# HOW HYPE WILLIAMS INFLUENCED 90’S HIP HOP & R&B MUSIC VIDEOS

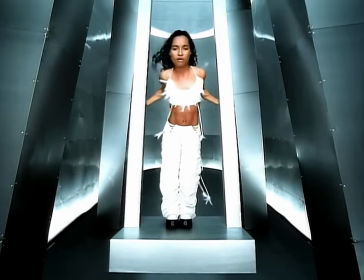The music we listen to is the soundtrack to our lives, while the visuals shape our culture.
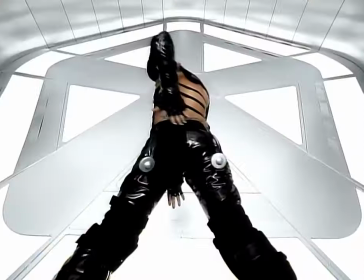Behind every artist is a successful team of singers, songwriters and directors. No other filmmaker has impacted hip-hop culture quite like Hype Williams.
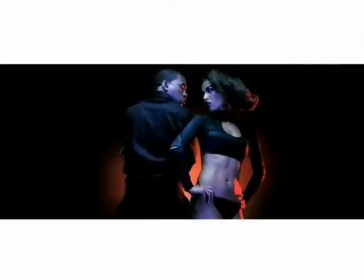The music videos of your favourite artists, and even their idols, owe a lot to his groundbreaking vision.
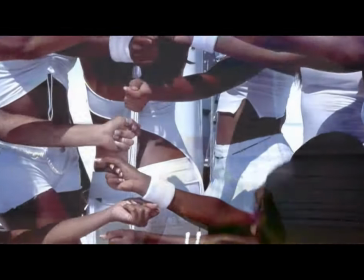Hype Williams is one of the most influential music video directors in the music industry.
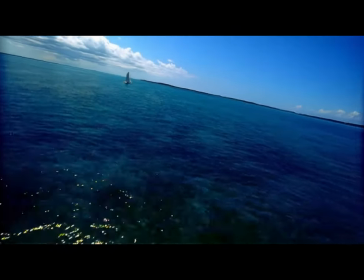Renowned for his signature visual style, Williams has shaped the look and feel of hip-hop, R&B and pop music videos since the 1990s.
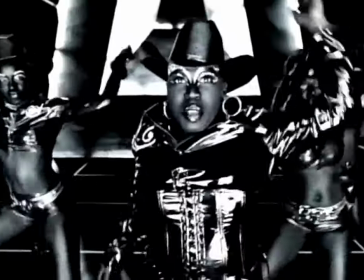His innovative techniques and distinct aesthetics have left a lasting impact on the music
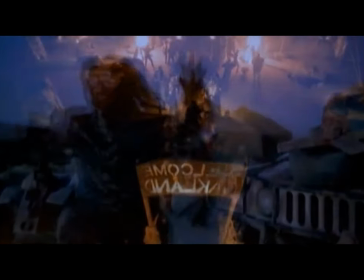scene and contributed significantly to the commercialisation and visual storytelling.
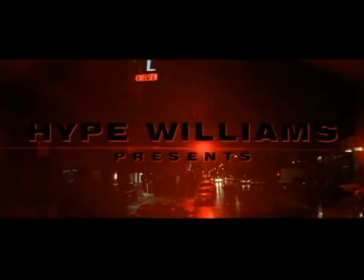In this video, we'll dive into Hype's signature directing styles and explore what makes his work so influential.
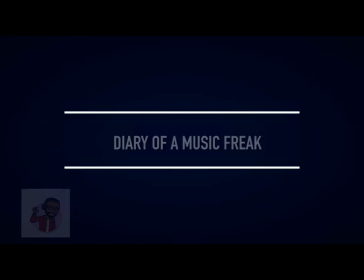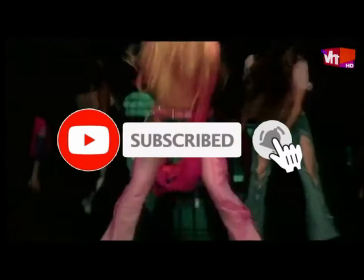If you enjoy hearing stories about eras gone by, hit the subscribe button to be notified when I next upload.
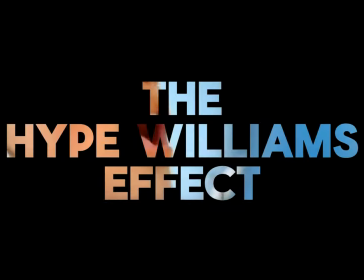Now, back to the video.
To one of the greatest filmmakers of our time.
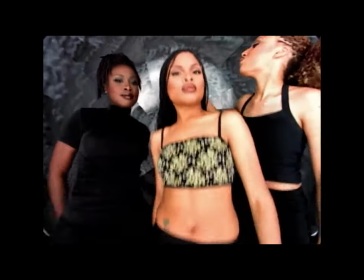A number of signature styles have been applied to his work throughout the years, which has led to his popularity within the industry.
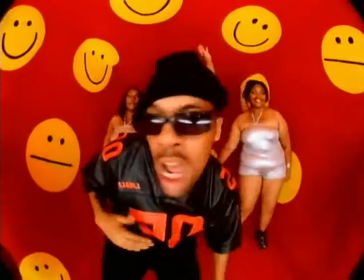It was common for Williams to use the fisheye lens in much of his earlier work, and with the help of cinematographer John Perez,
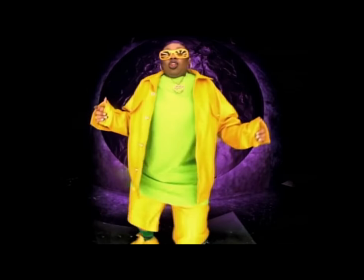Williams was able to create a magnified and distorted perspective that became iconic.
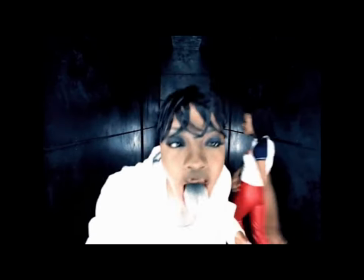While the fisheye lens may feel like a cliché today, it was groundbreaking to be used in music videos.
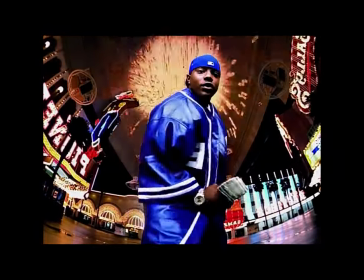Though fisheye lenses had been used since the 60s, Hype made them a signature feature of 90s rap videos,
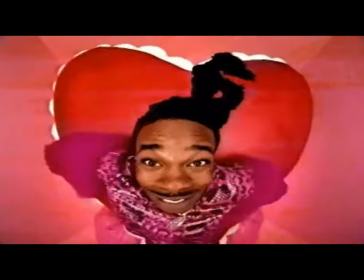forever linking the technique to the era's visual style. By distorting the subject and surrounding environment,
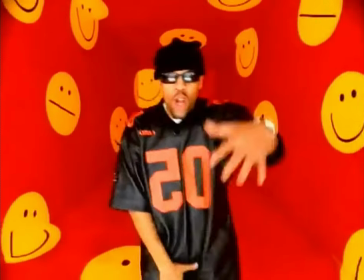the lens amplified the artist's expressions and movements, making their presence more imposing and their gestures more dramatic.
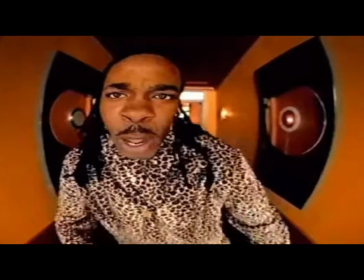This was prominent in now iconic videos like Missy Elliott's The Rain and Busta Rhymes' Put Your Hands Where My Eyes Could See.
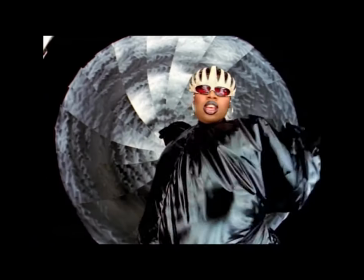The fisheye lens placed the artist directly at the centre of the frame,
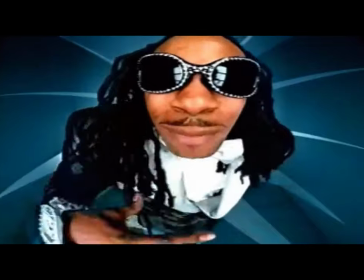often making them appear larger and more dominant, while the background appeared to recede.
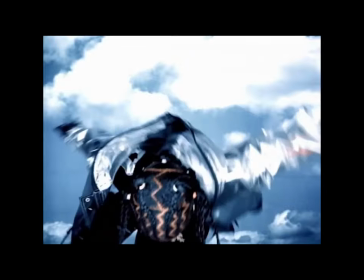This gave artists a commanding visual presence, elevating their star power and focusing the viewer's attention entirely on them.
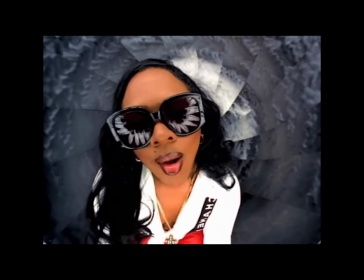The fisheye lens was successful because it offered a fresh, visually arresting way to enhance the energy and attitude of hip-hop and R&B.
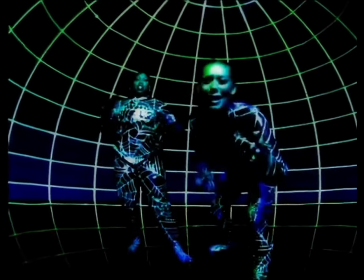The lens creates an exaggerated, warped view of the world, which was perfect for visually representing the larger-than-life personas of the artists in hip-hop.
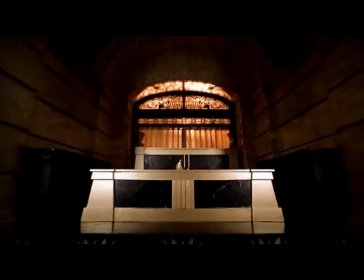It gave the viewer a sense of something unusual and dynamic happening, making the videos stand out from typical flat cinematography.
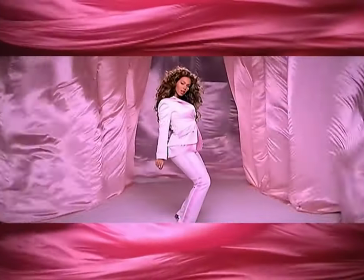Another key aspect of Hype's videos was the use of the letterboxing technique.
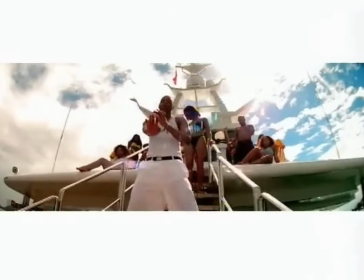The letterbox format is widely used in film and TV, featuring two black bars framing the clip to create a widescreen aspect ratio.
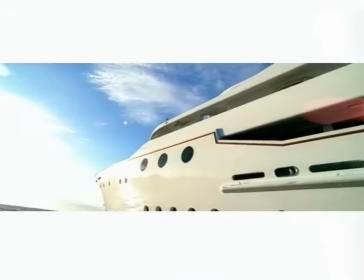Hype Williams uses this technique to give his music videos a cinematic feel, often making the artist appear larger than life.
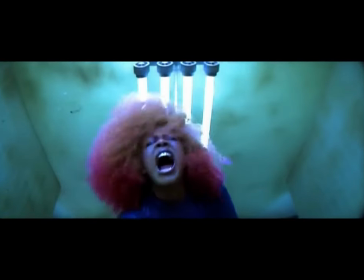But Hype elevates the letterbox format by placing additional shots within the top and bottom bars, offering viewers something extra to engage with.
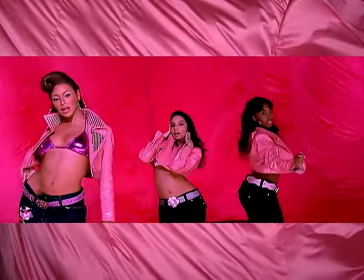It was incredibly eye-catching, for example in Beyonce's video for Check On It,
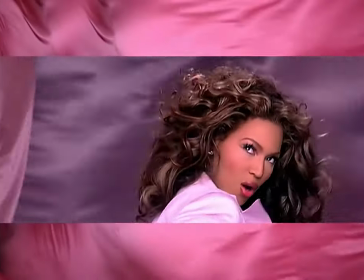which is a perfect example of William's creative use of the letterbox format.
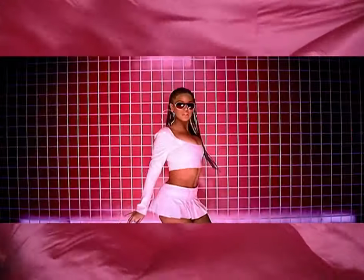The top and bottom black bars contain separate visuals like rippling pink satin sheets while Beyonce performs in the middle.
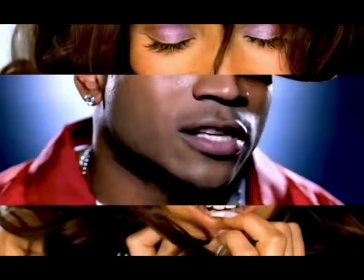It adds a layered visual element that grabs attention and enhances the overall aesthetic.
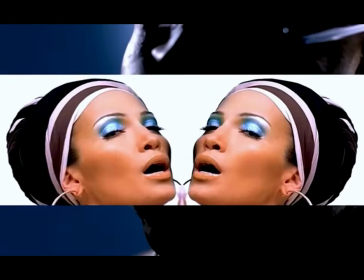Instead of relying on static camera angles like other directors,
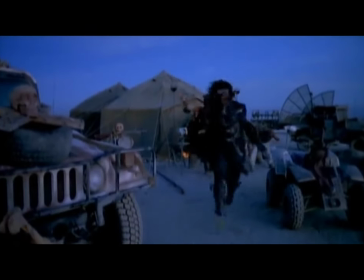Williams adds a creative touch by incorporating aerial shots, giving his visuals a more dynamic and energetic feel.
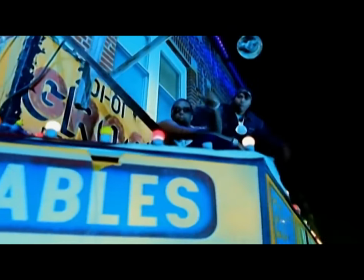The use of aerial shots made his videos more engaging by adding a sense of movement and scale that kept the visuals constantly interesting.
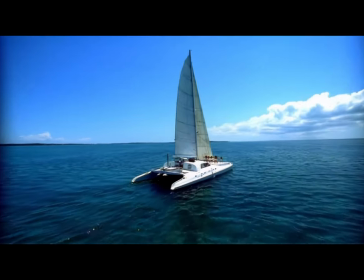This technique allowed him to capture the full scope of a scene, giving viewers a broader, more immersive perspective.